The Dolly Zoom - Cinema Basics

Hello everyone and welcome to a new episode of Cinema Basics, where I give context and a brief demonstration of classic cinema techniques, which might actually help you spice up your own work. In today's episode we'll be talking about the Zolli, Dolly Zoom, or the Vertigo Effect.
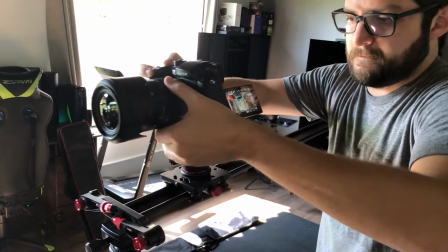15s
A dolly zoom is an in-camera effect achieved by zooming a lens to adjust the field of view,
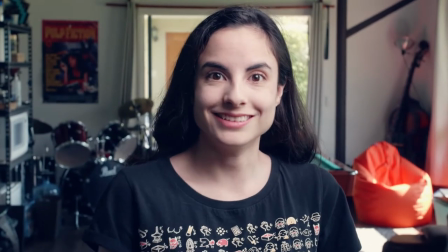21s
while the camera dollies towards or away from the subject in such a way as to keep the subject the same size in the frame throughout.
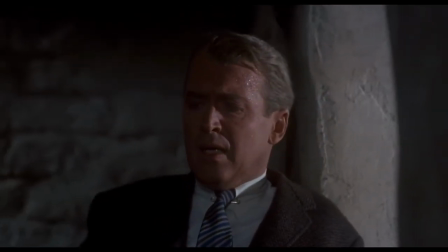27s
This effect was first conceived by Ehrman Roberts, a Paramount second-unit cameraman, in Alfred Hitchcock's film Vertigo.
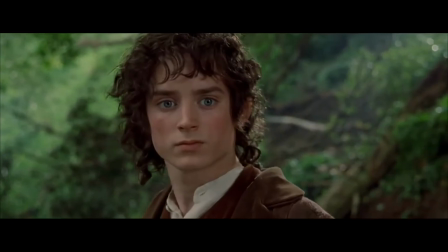35s
Apart from representing the sensation of vertigo, it can also represent unreality, imminent menace approaching,
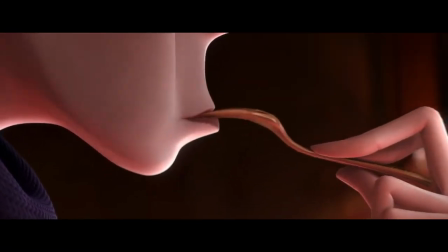41s
or to suggest that a character is undergoing a realization that causes them to reassess everything they had previously believed. The camera is physically pulled away from the subject while the lens zooms in, or vice versa. Thus, a continuous perspective distortion occurs.
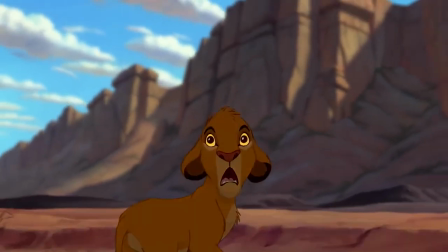57s
The most noticeable feature of this technique is that the background appears to change size relative to the subject.
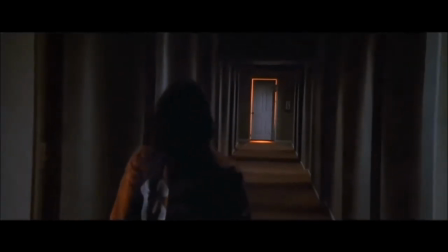64s
The visual appearance for the viewer is that either the background suddenly grows in size and detail,
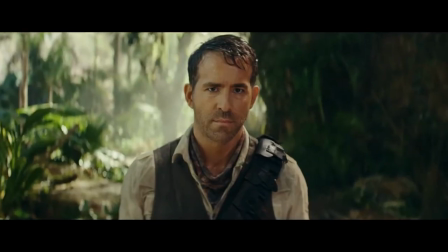69s
therefore overwhelming the foreground, or that the foreground becomes immense and it dominates its previous setting. This depends on which way the dolly zoom was executed.
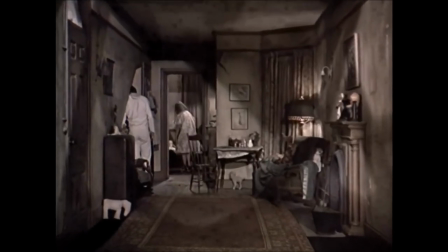78s
Seeing a perspective change without a size change is a highly unsettling effect, often with a strong emotional impact.
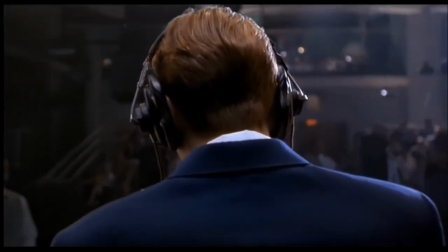85s
A ton of both filmmakers and also well-established content creators use this technique.
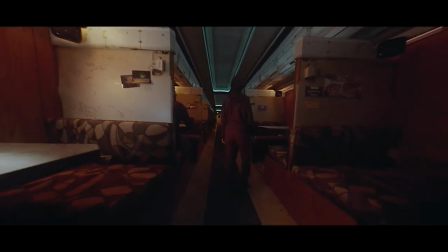91s
So it's quite useful to have this famous camera trick in your filmmaking toolkit for your next project. Remember to share this video with someone who might find it useful. I make videos like these as frequently as I can, so consider subscribing. Let me know in the comments of any other classic cinema techniques you like me to break down and dive into. Leave a like and hit me up on social media, links are in the video description. And as always, thank you so much for watching and I will see you guys on the next one. Cheers!